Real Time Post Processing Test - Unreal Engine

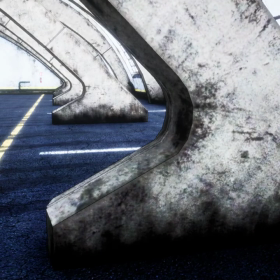494s
And then there's the subtle cross-hatching that takes place in the darker regions.
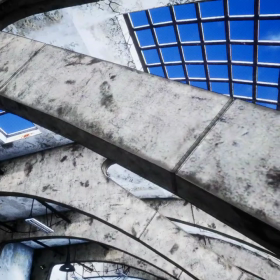502s
Look at those windows up there. You can see the cross-hatching that has been added to the windows.
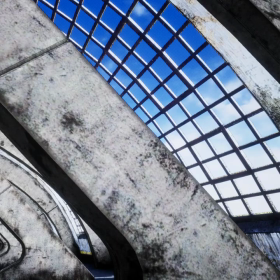507s
As you can see that little cloud over there, there's no cross-hatching. The lighter the clouds get, but where there's blue, there's little cross-hatching.
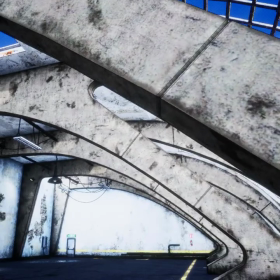516s
So it's a really nice subtle effect, very comic book-ish looking.
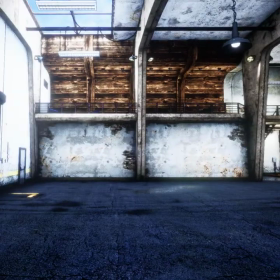524s
I'm really happy with the way it's turning out. I think it's gonna be a really, really nice effect.
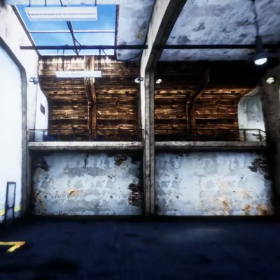531s
It'll kind of
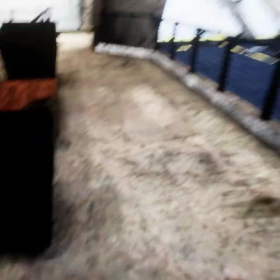537s
help in making it, getting rid of that video game asset look.
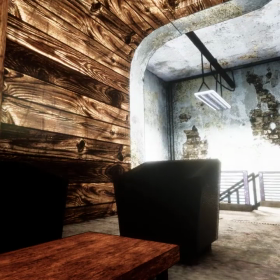544s
Because I mean, I don't want it to look like that plasticky 3D stuff,
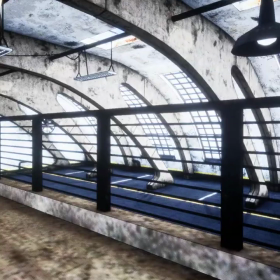550s
and I definitely don't want it to look photorealistic, because ultimately this is a 2D animated film.
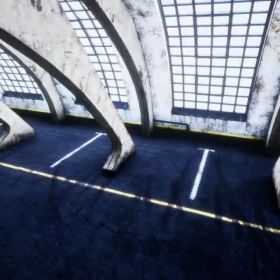560s
So if I can get the 3D
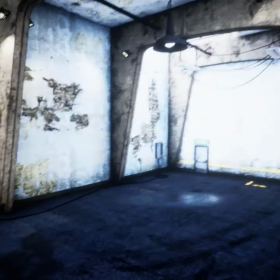564s
environments to look 2D-ish, I think I'll be in good shape.
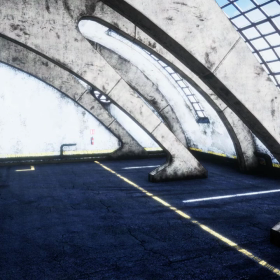569s
So this is good results. I like what I'm seeing so far.